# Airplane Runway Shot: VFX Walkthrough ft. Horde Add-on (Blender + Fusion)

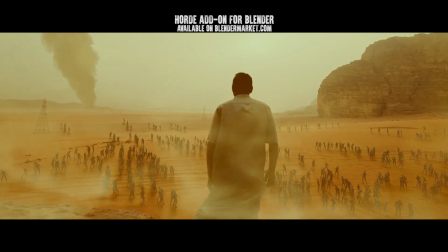What's up guys, it's Brad from Light Architect.
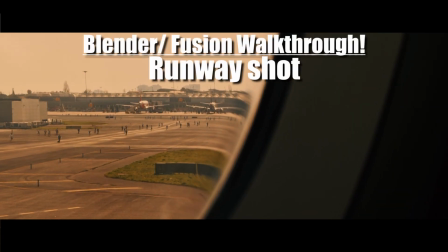In this video I'm going to be doing a 3D scene and compositing walkthrough of this airplane runway shot that we have populated with runners in our Horde add-on for Blender trailer.
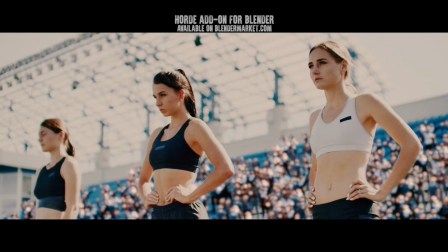This video is not really a tutorial but will hopefully give you some ideas on how you can implement some of these techniques in your own visual effects projects.
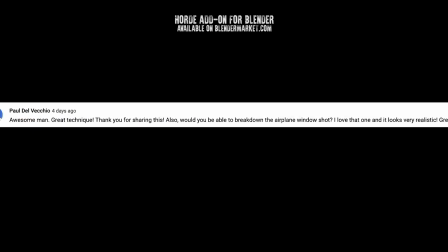This video is a special request by Paul DeViccio, so I hope you guys enjoy it.
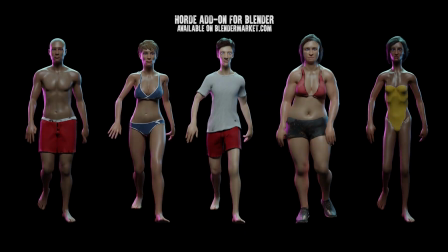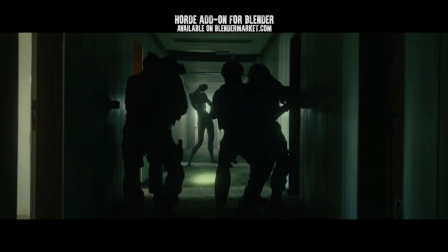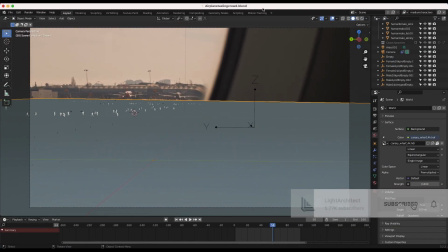Anyways guys, here we are inside a blender. The first thing that we did for this shot was motion track our footage and it was a pretty simple track.
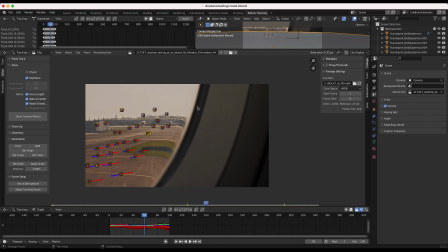You can see we have a pretty good solve error here of 0.32 pixels so pretty stable track.
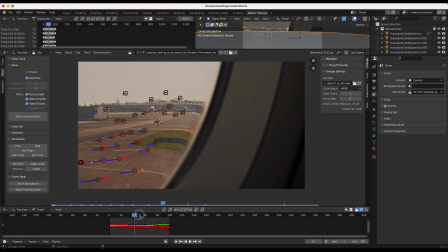You can see that our tracking points are sticking on our footage nicely. So we've just tracked our footage here and then added that 3D tracking data to a 3D camera into our scene and in our
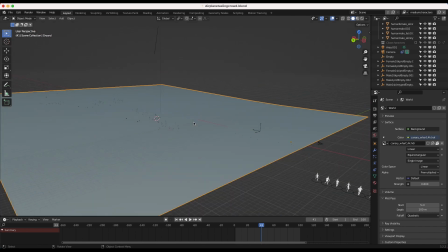layout mode we've just added a basic ground plane to recreate the geometry of our runway.
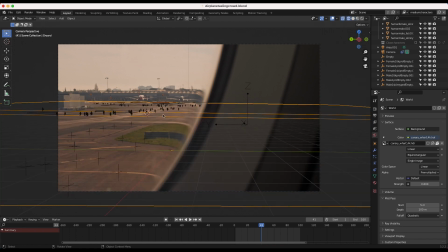As you can see this shot is just looking out of a window of an airplane. So I've just recreated that basic geometry of the runway.
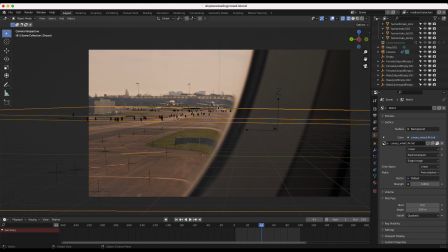Nothing too fancy. I didn't even model out any barriers or anything since I knew our characters were just going to be running along the ground here. So I've modeled out a basic ground plane here and then I've also in our physics properties I've made it a collision object so our
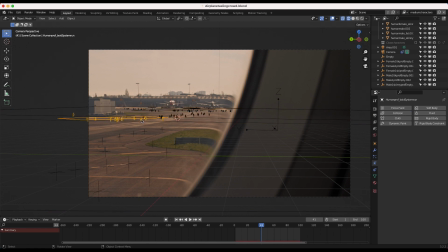character void systems that we're adding with our horde add-on would interact with this object and would be able to run along it. So after recreating the general geometry of our scene, I've also added a basic material to our ground plane. I've just made the ground plane the basic color of our runway here. So just a tan color, no camera projection here.
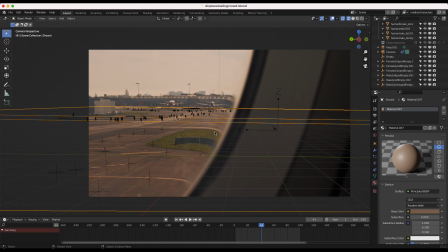Sometimes, as you guys know, I'll project the image of our environment onto the ground plane. But in this case, I just went with a basic solid color here. And then I've just added to light our characters that we've added to the environment, I've just added a basic HDRI. And in addition to our HDRI in the world settings,
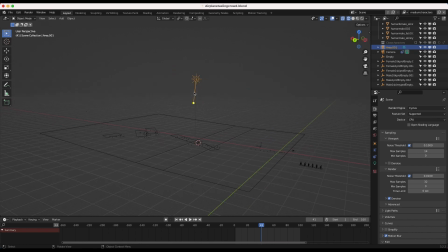I've added a area light here above our characters as well, just to recreate the hard sunlight beating down on the runway. All right, so after recreating the general geometry of our scene, it was time to, of course, add our crowd systems with the Horde add-on.
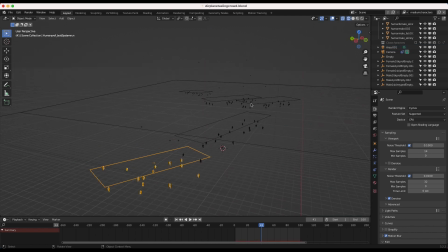And in this specific shot, rather than using our geometry node systems, I've actually used the Boyd systems inside of our Horde add-on. So we're actually using our humans professional collection here, and we're using the runners for all of our systems. And then we're actually, rather than using the geometry nodes, as I mentioned, we're using the Boyd system.
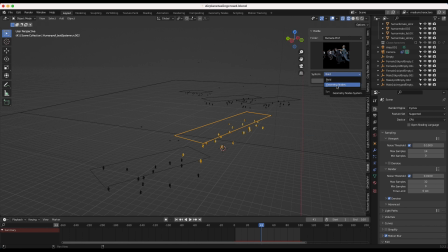Now, most of the time, I prefer using the geometry node system, as it's going to give you much more control over the final result and spread of your characters and how fast they're running, and really give you much more refined control with this setup. However, we did add the Boyd system to Horde, so I thought it was nice to implement this in one of the simpler shots in the trailer for the add-on.
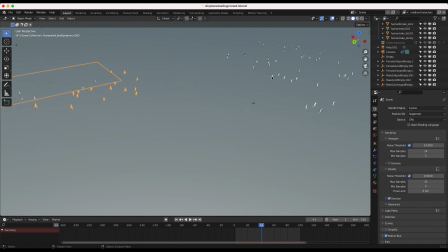So as you can see here, I've added five different Boyd particle emitters at various parts in our scene.
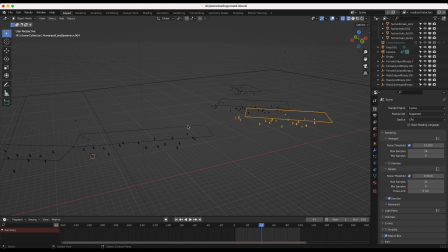And by adjusting the size of our emission planes, we're actually getting different spreads of characters.
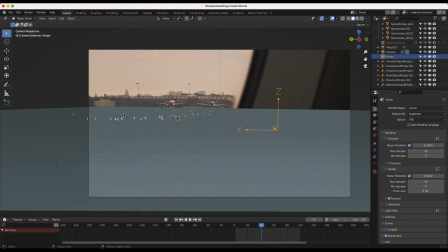And then I made all of these Boyd systems that our characters are attached to follow a singular empty. That's kind of where the airplane would be in our scene.
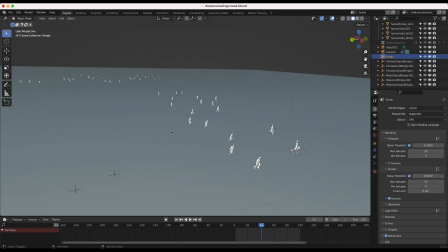So you can see here, all of our characters are facing and running toward the same general direction as we go further back here. So it's not total chaos for our characters. And you can see if we play through our scene, they're all just running toward the same general direction.
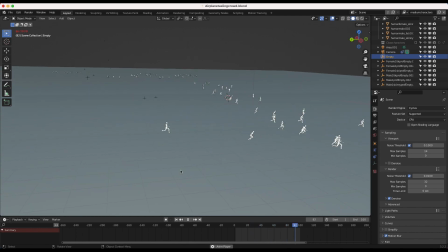And you can see actually, this is a good example of why I don't always use Boyds. And I would rather use our geometry node systems inside of Horde. You can see we're getting a little glitch here with one of our Boyd particles bouncing, which is not what we want. So sometimes you'll get things like that and you'll have to experiment with it in order to get rid of it.